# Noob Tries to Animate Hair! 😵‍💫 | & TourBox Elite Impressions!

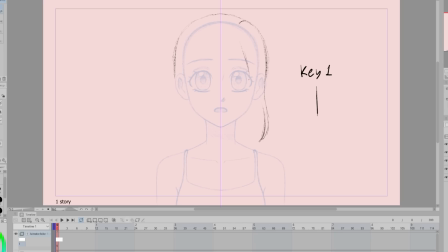However, I wanted a reference for the hair in a non-blowing state, so just the default hairstyle with no motion to it. This way I have a base style to refer to. I decided on a kind of shorter hairstyle with bangs so that I could play around with the different lengths of hair, and the shorter hair will move a good amount in the wind.
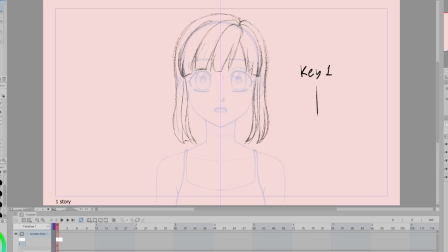Also, I'm writing the frame and line shape to the side to help me keep track of the frames. For keyframe 2, I'm going to draw this hairstyle again, except all of the strands will be going into this kind of C-like shape.
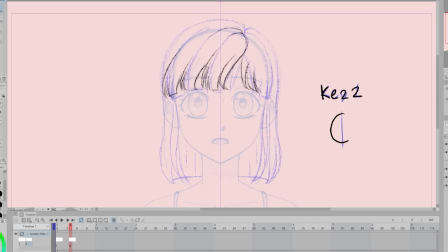Along with changing to this line shape, the strands are going to move over to the left a bit from their previous position. I imagine the wind is kind of coming from the right and is blowing the hair back and forth. When drawing the strands into the C shape, I was trying to make sure the ends of the strands were being left behind,
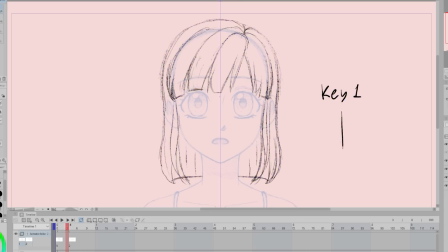so we get that kind of dragged along feeling like we did with the Seaweed Exercise. Next was the first S-shape keyframe. Now, this was a bit confusing for me because in the Seaweed Exercise, the base of the strand was at the bottom and we needed that to move first.
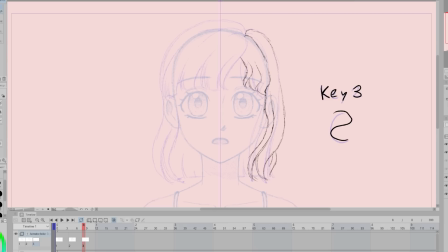However, the strands of hair are connected to the head at the top, so I needed that to move first instead. Things feel a bit backwards, so I had to do some thinking to get used to that. In fact, this whole process was kind of just confusing, but I was trying my best to just keep going and trust the process.
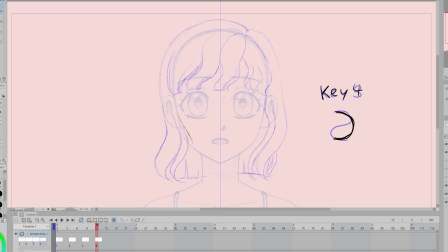Next was the second C keyframe. This was basically the same process as the first one, just the C shape is flipped. I don't have much to say about it, so we will make the footage go super speed. And last but not least, we have the second S shape once again. This is similar to the first one, it's just flipped.
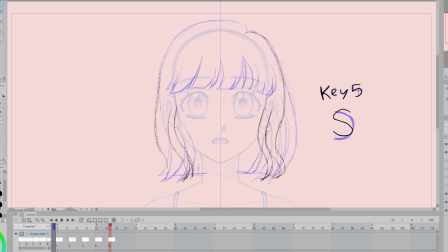Honestly, the S-shaped frames were my least favorite to do, especially for the bangs. The shape felt very confusing, and I was trying my best to make it work with all the different hair strands. I get rid of my frame with the hair in its not blowing state. And now here's what the keyframes look like when they are played.
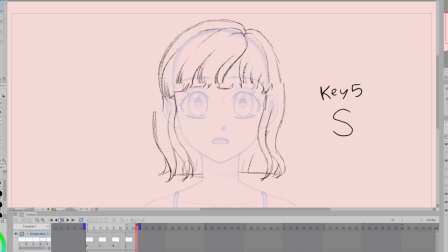It's very rough at the moment, but I will clean things up. But before we move to cleanup, I want to vary the motion of the hair a bit.
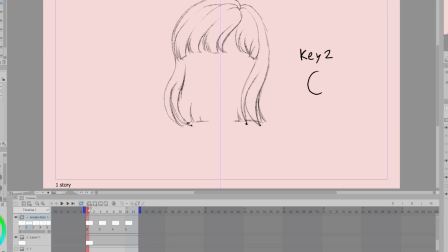It feels a bit too in unison. In this video, I learned a way to help the hair feel more varied. Basically, we are going to take one half of the hair from a different frame and move it to the frame that plays after it. The thought is that since the wind is blowing from the right, it takes longer to hit the hair on the left.
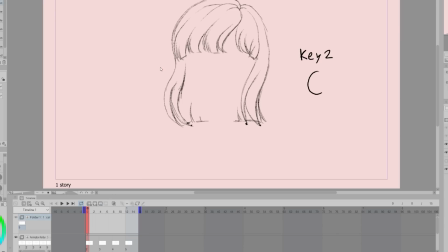So I'm going to make there be a delay with the hair on the left. So I take the hair on the left from frame 5 and make it appear with frame 1. This is going to be a looping animation, so that's why I'm copying it to frame 1. Frame 1 technically plays after frame 5.
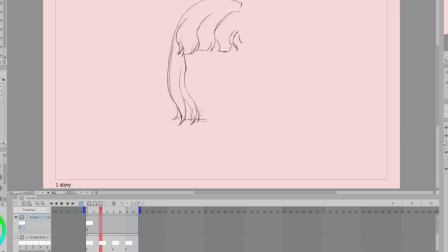I had to use different folders or kind of timelines so that I can copy and paste the different parts of the hair around. Then I take the left side part of the hair from frame 1 and have it play on frame 2. I do this for all the frames and it looks like a mess at the moment because I'm not erasing the hair from the original frame that's under it.
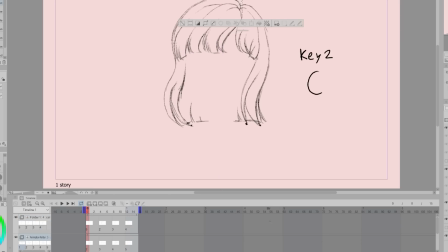But I will once I finish the copying and pasting process. I didn't want to accidentally get rid of hair that I needed. And I'm sorry if all of this is really confusing. It's a bit hard to explain, but I hope it kind of makes sense.
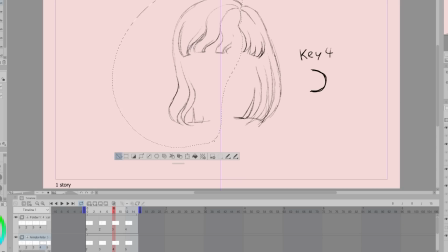Technically, I could have just drawn the hair with the left side being delayed, but that felt more complicated. It felt easier to draw the hair in unison and then to add the delay by copying and pasting.
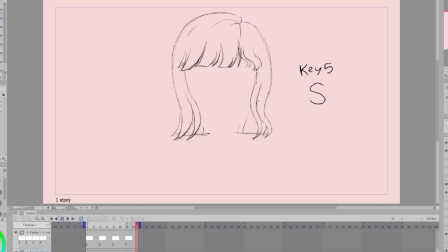So now here's the hair movement with the delay. I feel like this really helps liven things up.
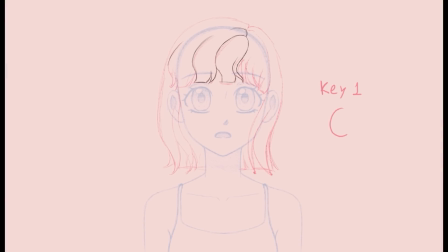Next was cleanup and in-betweens. I started by cleaning up the keyframes. Then I'll go in between the keyframes with more frames to help the motion feel smoother. This was a long and tedious process, which is why we are switching over to the Clip Studio Paint captured footage.
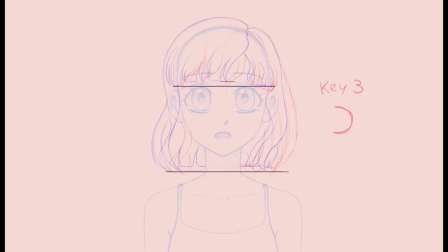Something I was really struggling with is keeping the hair somewhat consistent between the frames, but also keeping track of all the different lines. The lower part of the hair was pretty easy, but the bangs kept giving me a lot of trouble. Also, something I was trying to incorporate with the animation is that some strands will appear and disappear with the movement.
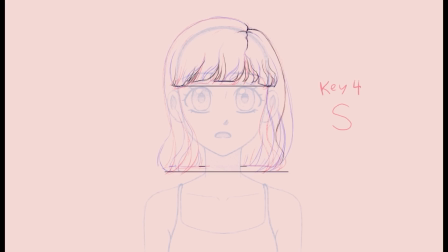So like when the hair is being blown all the way to the left, I have a strand pop out.